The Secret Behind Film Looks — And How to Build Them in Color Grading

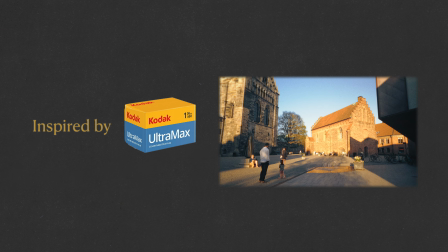[8:17]
This next look is inspired by Kodak UltraMax 400.
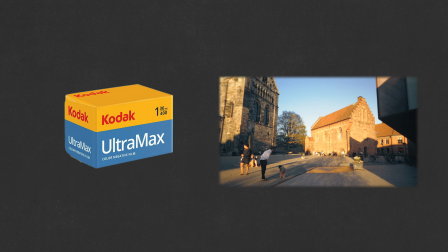[8:22]
Compared to Kodak Gold, UltraMax tends to feel slightly more balanced, with stronger blues and greens while still retaining Kodak's characteristic warmth. And this time, we don't have to start from scratch.
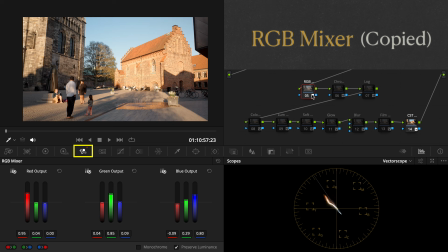[8:36]
The image is already color corrected, and we can reuse most of the RGB crosstalk settings from the previous look. I only make a few small adjustments to push the yellows a little further and maintain a better balance between the warm brick walls and blue sky.
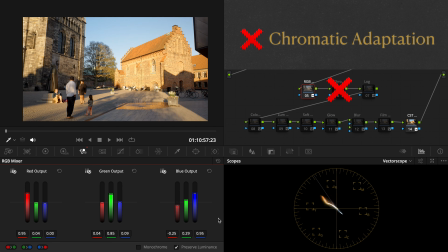[8:55]
This time, I'm also skipping chromatic adaptation because I want to preserve some of the natural daylight neutrality in the image. Instead, I introduce a subtle cerulean tint into the shadows,
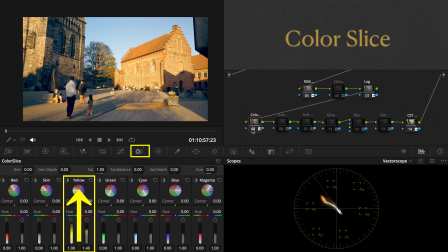[9:08]
then use color slides to increase the density and saturation of the yellows.
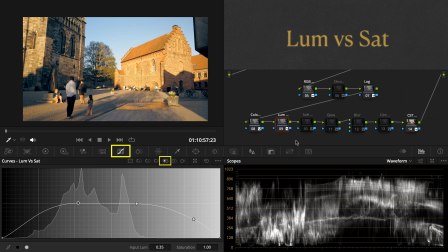[9:13]
After that, it's the same polishing process: luminosity versus saturation for cleaner tonal separation,
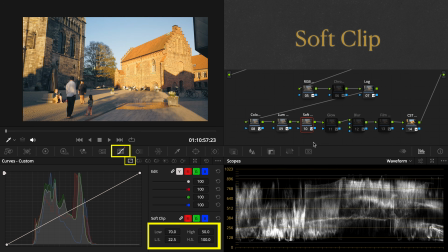[9:21]
soft clip for gentle roll-off, then texture tools such as halation, glow, and film grain.
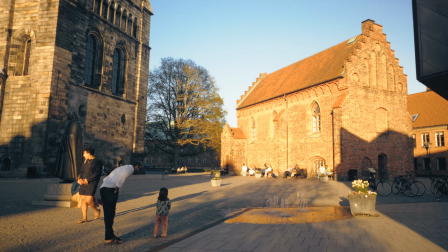[9:28]
Notice how the workflow barely changed, yet building different looks suddenly becomes much less mysterious.
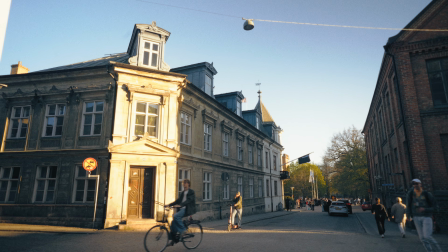[9:35]
So now that we've explored Kodak's warmer palette, let's move in a completely different direction: Fuji.
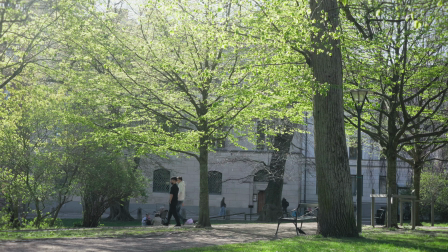[9:45]
Fujifilm stocks are often associated with cooler, cleaner greens and a more neutral overall balance.
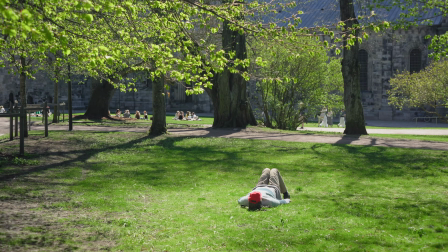[9:50]
Since it's the first week of spring, this time I want the greens to become the main character.
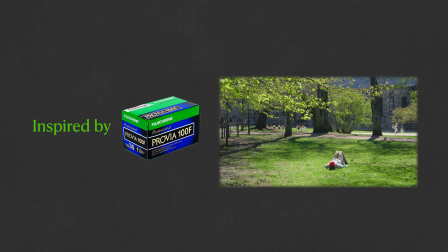[9:58]
This look is inspired by Fujichrome Provia 100F,
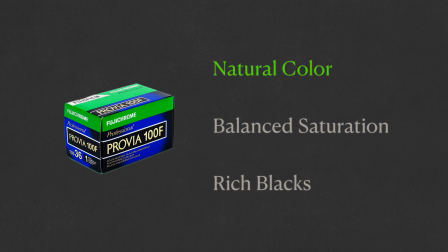[10:02]
which is known for its natural color reproduction, balanced saturation, and deep, rich blacks.
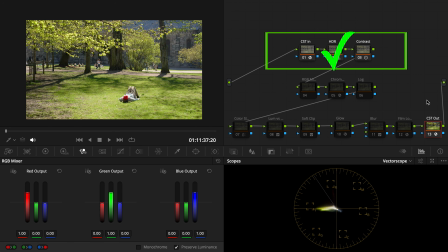[10:09]
This image is already color corrected, so once again we can focus mostly on palette shaping.
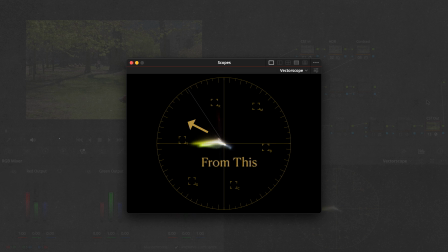[10:16]
This time, I want to shift the palette away from Kodak's golden warmth and push the image towards Fuji's cooler emerald greens.
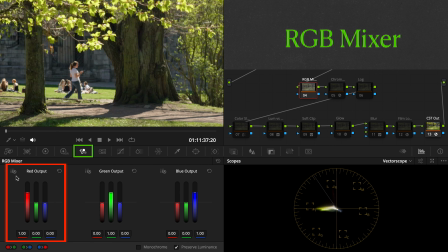[10:25]
Start with the red output and enable auto normalize. I pull down greens slightly to remove some of the yellow from the skin tones and shift them towards Fuji's cleaner pink-red balance. Then in the green output,
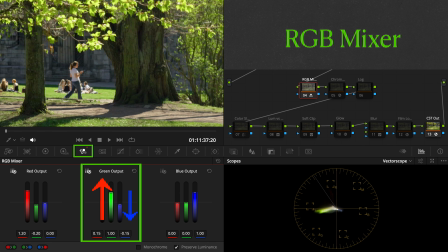[10:40]
I boost red and lower blue to cool down the greens and push the foliage toward that fresh Fuji signature color. To rebalance the palette, I go into the blue output and make a few small adjustments to compress the colors back together.
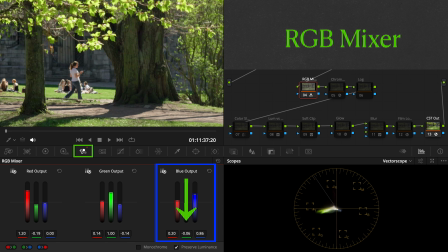[10:57]
Don't get too attached to exact numbers here.
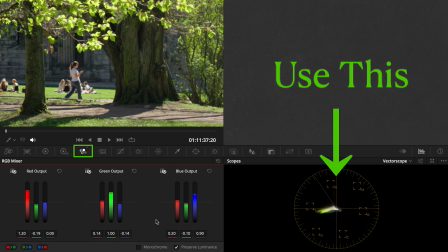[11:00]
The factor scope is here to guide your overall color distribution, not to give you fixed settings to memorize.
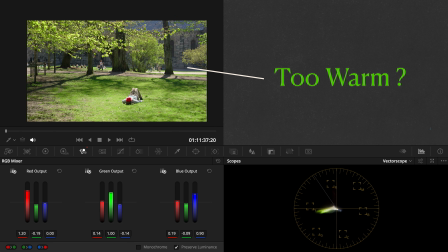[11:08]
Now the image still feels slightly warm to me, so I use chromatic adaptation to cool the image down and restore a cleaner neutral balance.
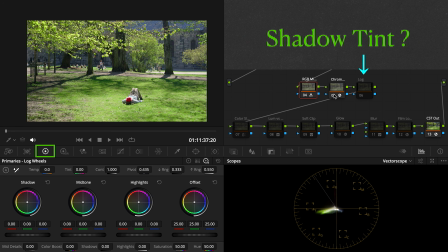[11:18]
And unlike the Kodak look, I'm intentionally avoiding additional color toning here because I want the image to feel fresh and natural.
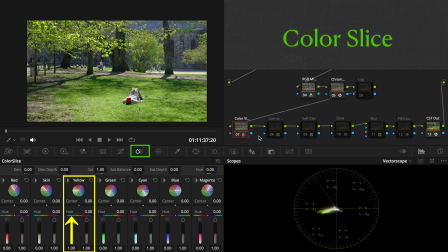[11:28]
Finally, I slightly deepen the yellow-green density to give the foliage a little more richness, then apply the same polishing process and texture refinements from earlier.
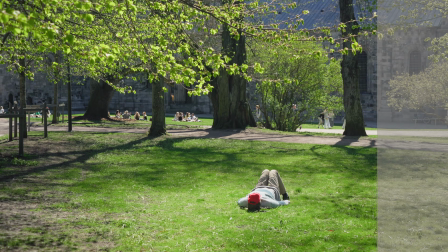[11:40]
Now the image feels fresh, airy, clean, and very distinctly Fuji.
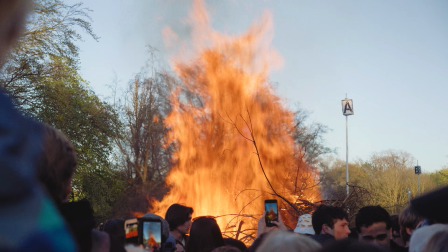[11:48]
We now walk over to the city park to join the bonfire to welcome the arrival of spring. This look is inspired by Fuji's Superia Extra 400, which is known for its vivid colors,
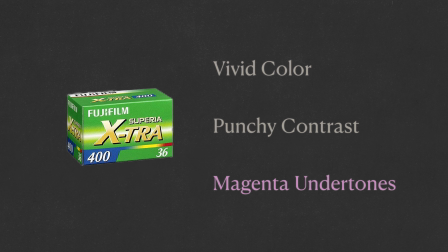[12:01]
punchy contrast, and subtle magenta undertones in the shadows.
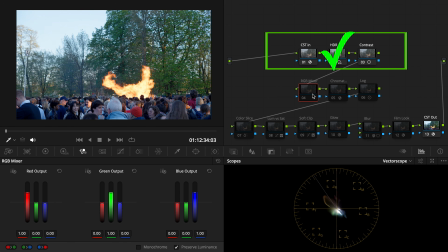[12:06]
This image is already color corrected, so once again we can reuse most of the previous Fuji palette's shaping. This time, I warm up the image slightly using chromatic adaptation.
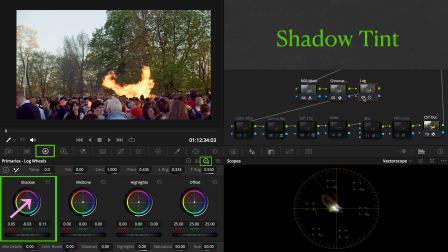[12:19]
Then I introduce a subtle magenta tint into the shadows.